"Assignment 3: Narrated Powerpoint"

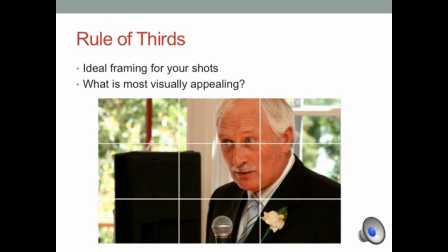Next we're gonna talk about rule of thirds and so you can see in your viewfinder that your screen is separated by four different lines, two horizontal and two vertical. As you see in the picture here, this is the ideal framing for how you want your shots.
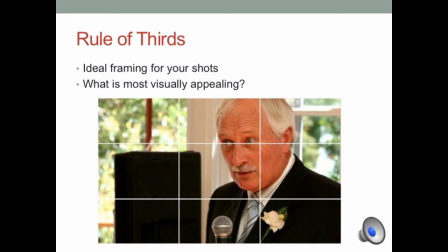So you can see this guy is the subject and he is on one of these vertical lines. Something important too is you look at his face, especially his eyes, his eyes are pointing towards where there is more room in the frame.
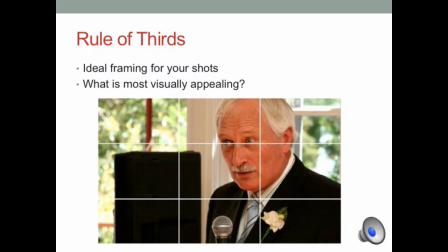This is called leading room. It helps your viewers to just feel more natural when they're watching. It feels more comfortable for him to be looking into space rather than if he was on the left side of the frame.
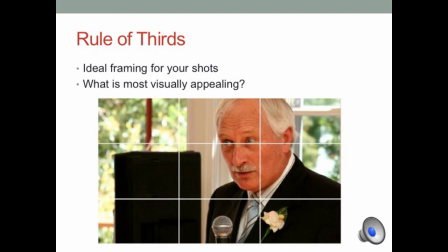He'd just be looking off the screen and you're like, well, what's over there? Why is he looking over there. And so this just helps your viewer to feel more comfortable and makes it seem more natural. And so when you're shooting try to focus on especially the vertical lines to
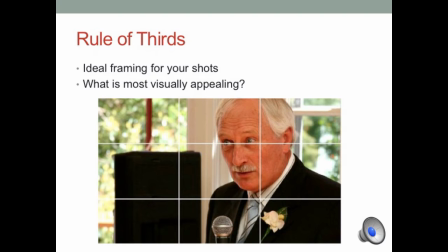match your subject up and frame them up in this way. This makes your shots most visually appealing.
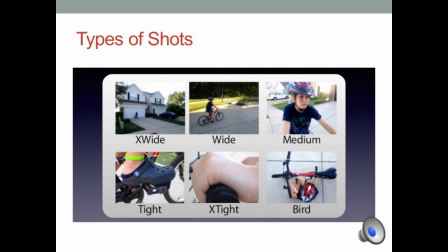I'm going to be talking about the different types of shots that you can be getting for your videos. They're all listed here and there's obviously some other ones too, but these are the six main ones that we'll be talking about.
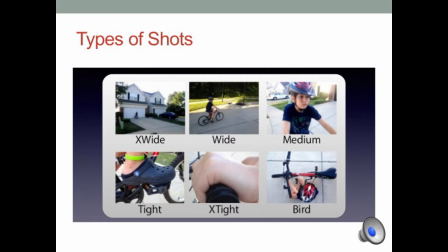The first one is this extra-wide. This is an establishing shot, you know, letting the audience see where they are. So if you're at like a crime scene, get a wide shot of, you know, with the whole car accident in there and all that stuff to establish the scene and let the audience know where they are.
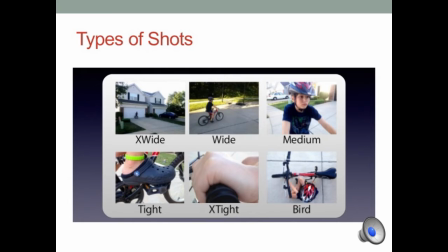Second is the wide shot. This can be still an establishing shot, but also introduce the subject from a distance. The medium shot is just a subject, usually waist up. So that's traditionally used for an interview or just if you want to be able to see
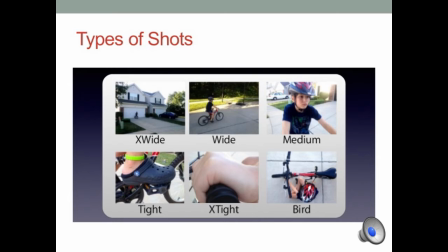more emotion with a person's hands or face. A tight shot is, you know, here it's using is feet. It's traditionally used on a person's face to see emotion, see like wrinkles or like them smiling, but it can be used for feet.
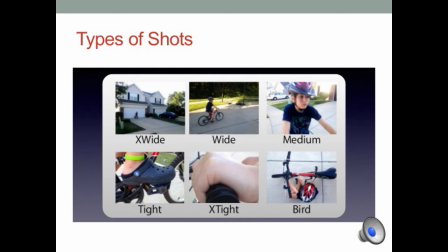It's also used for people's hands to show what they're doing or just a tight shot on, you know, whatever it is, whatever your subject is. But for this scenario, we'll talk about people. An extra tight shot is really close up.
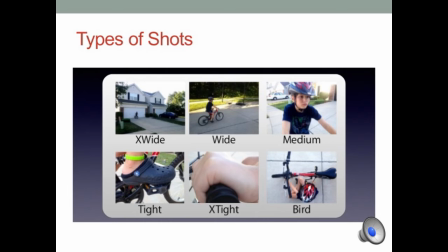So that could be, you know really tight on someone's face or you know even like on their eyes just to show more emotion and then finally we have bird's eye view this is not used as much just because their shots are hard to get but it's looking down on your subject and so
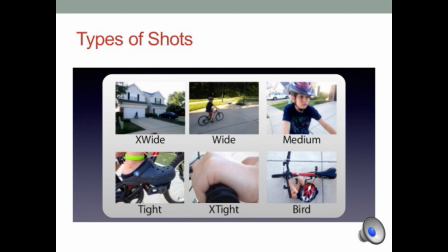this can be used to just give a different perspective on what you're filming so your audience can just see something different and adds a lot of variety it's really cool shot but again it is hard to get So with that, we're going to go out and we're going to try to do this stuff out in the real world now.
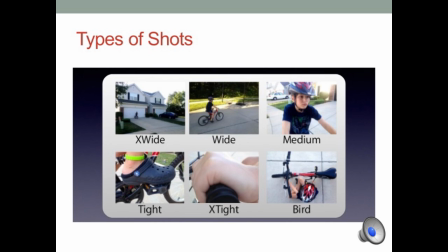You guys will split into groups and we'll be filming just some different shots like this. Adjusting the iris, working with the focus and the zoom of course. And we'll bring it all back in and I'll see what you guys have shot. Alright, let's get to it.